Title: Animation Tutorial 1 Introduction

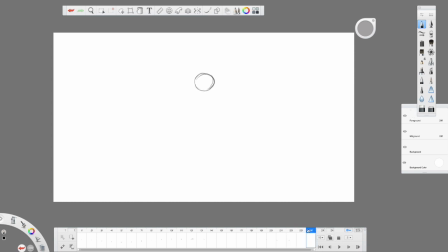[7:56]
So long as, in order for a loop to work properly, the first drawing and last drawing have to either match identical or come to a point where they are so close you can barely tell the difference.
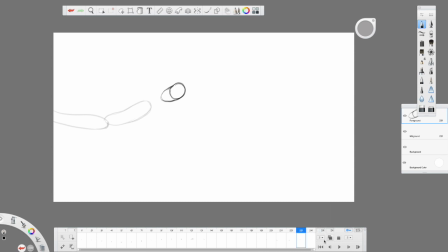[8:12]
That's how you get a proper loop animation. So let's see, and yeah, that's typically it.
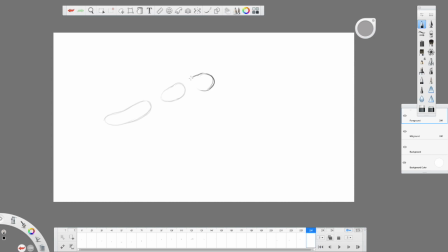[8:24]
Right now, I'm just adding and cleaning things up. Um, so I'm gonna let it play a little bit. Normally, what you want to do when regarding animation, don't go too far above your strength.
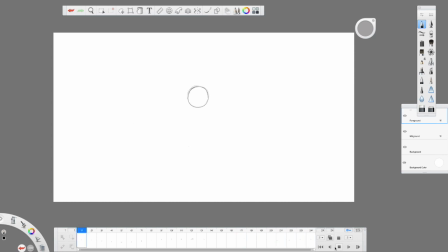[8:39]
Whatever looks good and clean, that's fine. You know, then you can start learning, you know, and adding, different techniques to your animation. Some animations take longer than others.
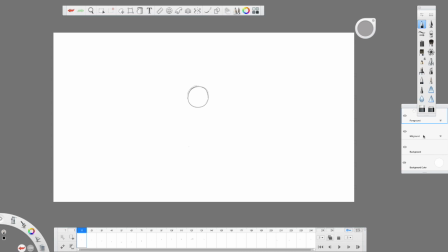[8:55]
It's just a tedious. It's just very tedious. But you got to know how things look in different positions. That's what you want to do. Know how things look. So right now, I think I'm going to add another element or another.
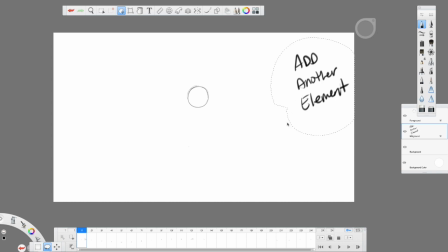[9:14]
Yeah, I think that's what I'm doing. Another element going into another object, because it's cool, got the little loop, but I want to add something a little different to it to help it out.
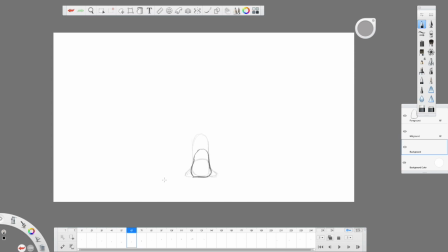[9:29]
Now, normally whenever I add an object in that doesn't move, I'll put it on the background layer. To the right, you'll see the layers. It says foreground, midground, and background. So that's what I'm drawing on right now, the background layer. Because whatever's on the bottom layer,
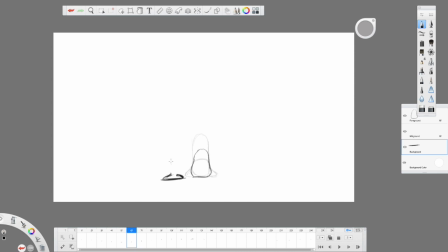[9:47]
it's not, it's depending on how you want it, it's named background layer for me. But I don't want it to move. I want it to stay right there. I want it to be stationary. So I'm drawing this kind of pole type of thing
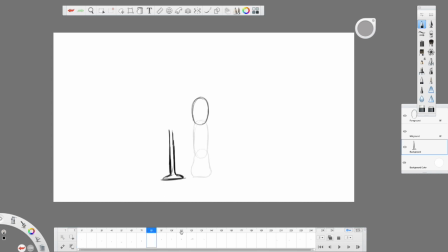[10:07]
that's gonna have what you call it, spring, a kind of a standstill slingshot, but it's gonna be kind of a spring. So what I'm doing is drawing the base of it, and that's on the background.
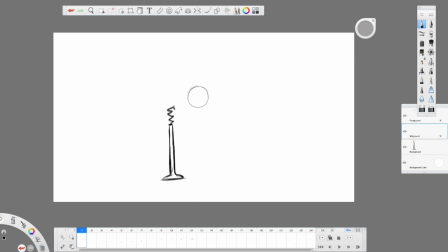[10:25]
So I'm finished with that. That's on another layer. The second layer is a midground. I don't want to touch the first layer, so I put it on a different layer. You can put it on the same layer if you like, but I choose to just work a little bit
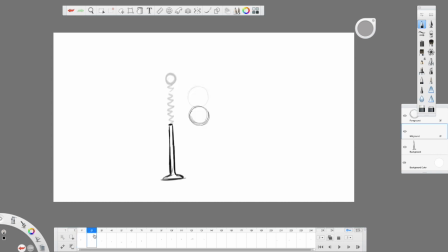[10:39]
safer. So right now I'm drawing the top of the spring. I'm trying to, at this point, trying to animate it the same way I did the ball. I'm just moving the next picture.
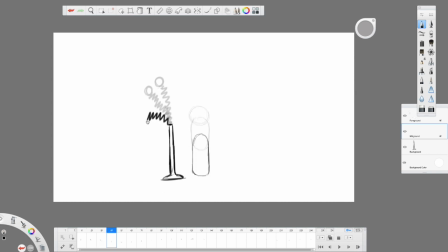[10:56]
The closer it is to the original, kind of like physically close, I have it right here, the smoother the animation is. Now, as you see, I'm moving further and further away. As you can tell here, the artwork. I'm drawing further and further from the previous page. That means it's going to move a little bit faster.
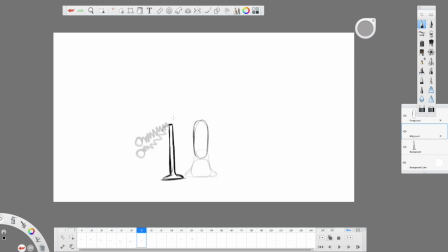[11:17]
So the closer you are, see how I do here? I'm kind of like, I want it to go a little slower. The closer you are to the original page or original image, the smoother the animation is going to be. Not much space in between. So that's what we're looking for.
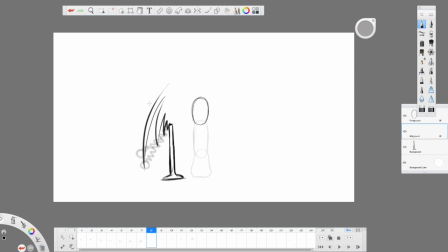[11:33]
So as the ball goes up, I want uh, I don't know what it's called. I want it to move. Got to make sure we're doing it right. So I'm just stretching that spring, just like we did the ball.
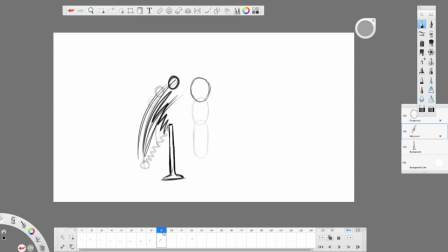[11:50]
I'm really kind of stretching it to give that appearance as though it's moving very fast. It's no different than the ball than what we did previously. So as the ball come up, I have to time it right.
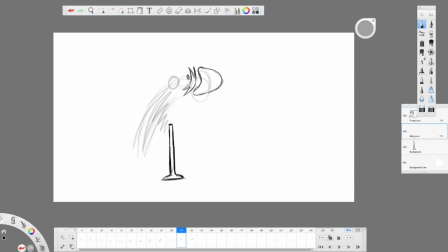[12:04]
So see here, I'm stretching it because the impact is here. So I got to figure out how I want the impact. So if it already hit, I want the kind of give it a little, you know, wobbly look to it.
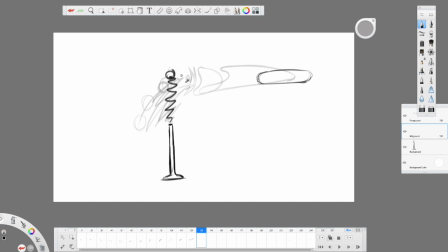[12:21]
And after it hits, I want it to kind of settle back to the original place. All I'm doing is making sure that the ball animation and the spring animation is close together.
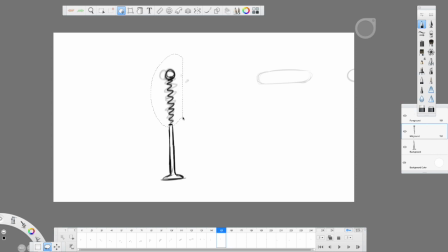[12:40]
So I'm getting it back to, and what I'm doing right now, I'm trying to copy the spring the way it is. That way, because it stopped, that's the end. And I'm just copying it to each layer. As you can tell, the ball comes back around, and I'm just copying it.
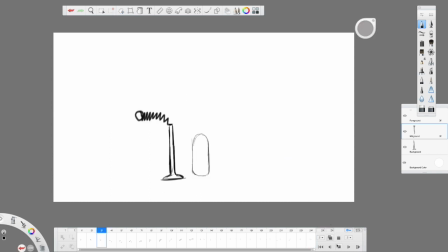[12:59]
Remember, the last frame matches closer to the original. That's a good loop. As you can tell here, I'm just playing it so you can be able to see it. There is an issue that I'm gonna let you know.
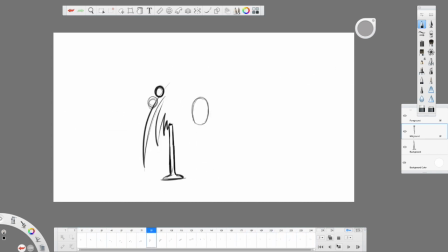[13:16]
Whenever you have something done like this, you want to fix um, your animation. You may look at it and at this point you're like, hey, you know what, this is pretty good. This is beginner. You know, what we did here, we stretched all the material, everything we could.
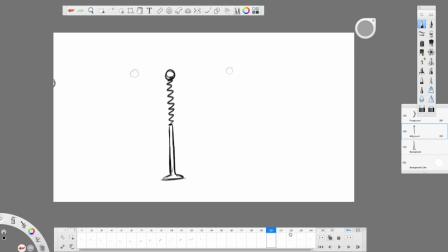[13:34]
So now what I wanted to do is kind of clean up the animation. Uh, you know, this is some ways you can do. And again, this is just the first tutorial to show you um, what animation is about.
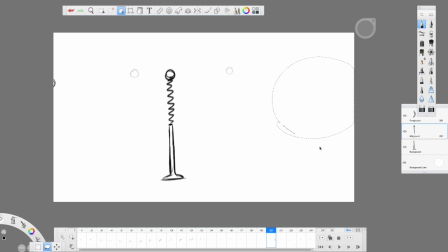[13:51]
And again, you can pause in between so you can be able to um, see exactly what's going on. Next video we do, we're going to do a little bit more step by step. So right now I want to fix the animation, okay?
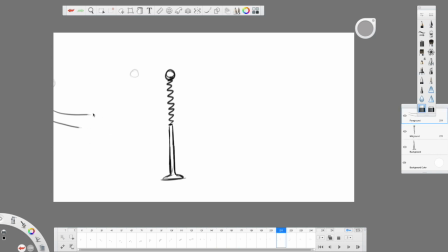[14:11]
Um, and I don't like the way the ball kind of returns. So we want to put it kind of on a more of a linear return. None of that loopy kind of stuff. So we're gonna fix that.
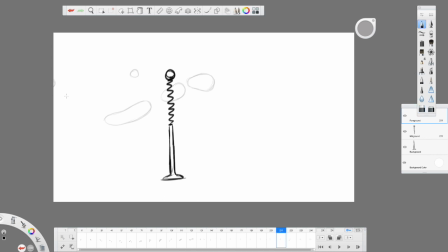[14:26]
Most of the time you animate, you think you're doing something right, but you don't. You gotta clean it up and fix it, and it's no problem. So what I'm doing right now is kind of trying to put it on that horizontal plane
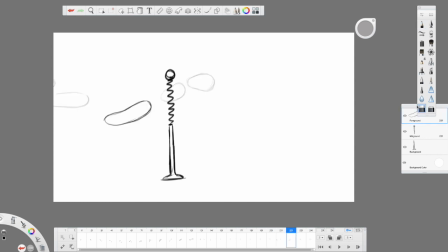[14:40]
to have it to return back where it previously was. And right now I'm just checking, and you see how way off that one is. It's like it's real. It's bad. So we're still gonna stretch it a bit.
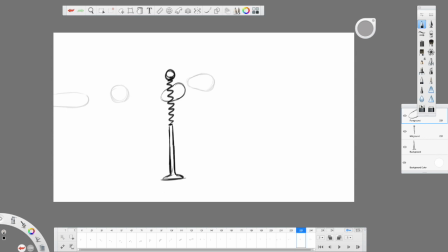[14:55]
Oh no, I didn't stretch it this time. I had the ball to return back to the normal shape. All right, so we're almost done with the way the animation is. And see how I'm on a horizontal line? I want it to return back to where it used to be.
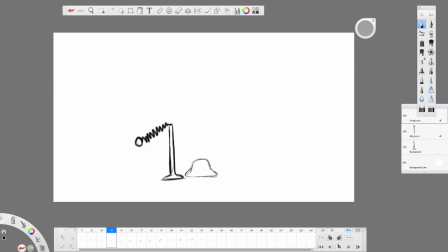[15:13]
So let's take a look at it. You see that? See how I kind of stay on that horizontal line close? That's a nice loop. Simple, easy, beginners. When you're able to do those loops and those, um,
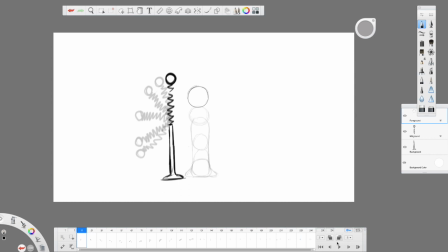[15:32]
the way those images stretch, it'll help you out with different things you want to learn how to do. This last step, what I was going to do is just do a little coloring to distinguish the elements in the animation. So that's all I'm doing right now. So as you can tell,
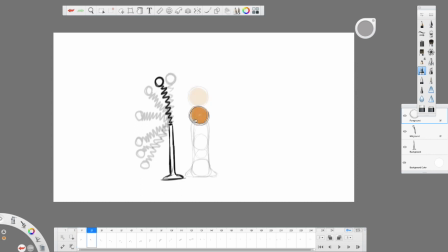[15:50]
you're able to see the ball in this animation with the sketches that I have, because I have the onion skin. Now, onion skin is very beneficial because you can be able to see the drawing before and the drawing after.
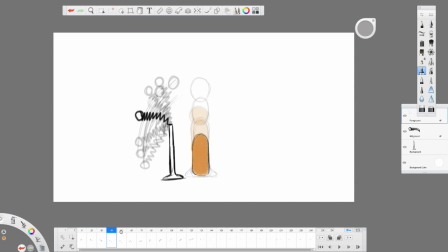[16:07]
So I'm kind of that's something we'll go into on the next video.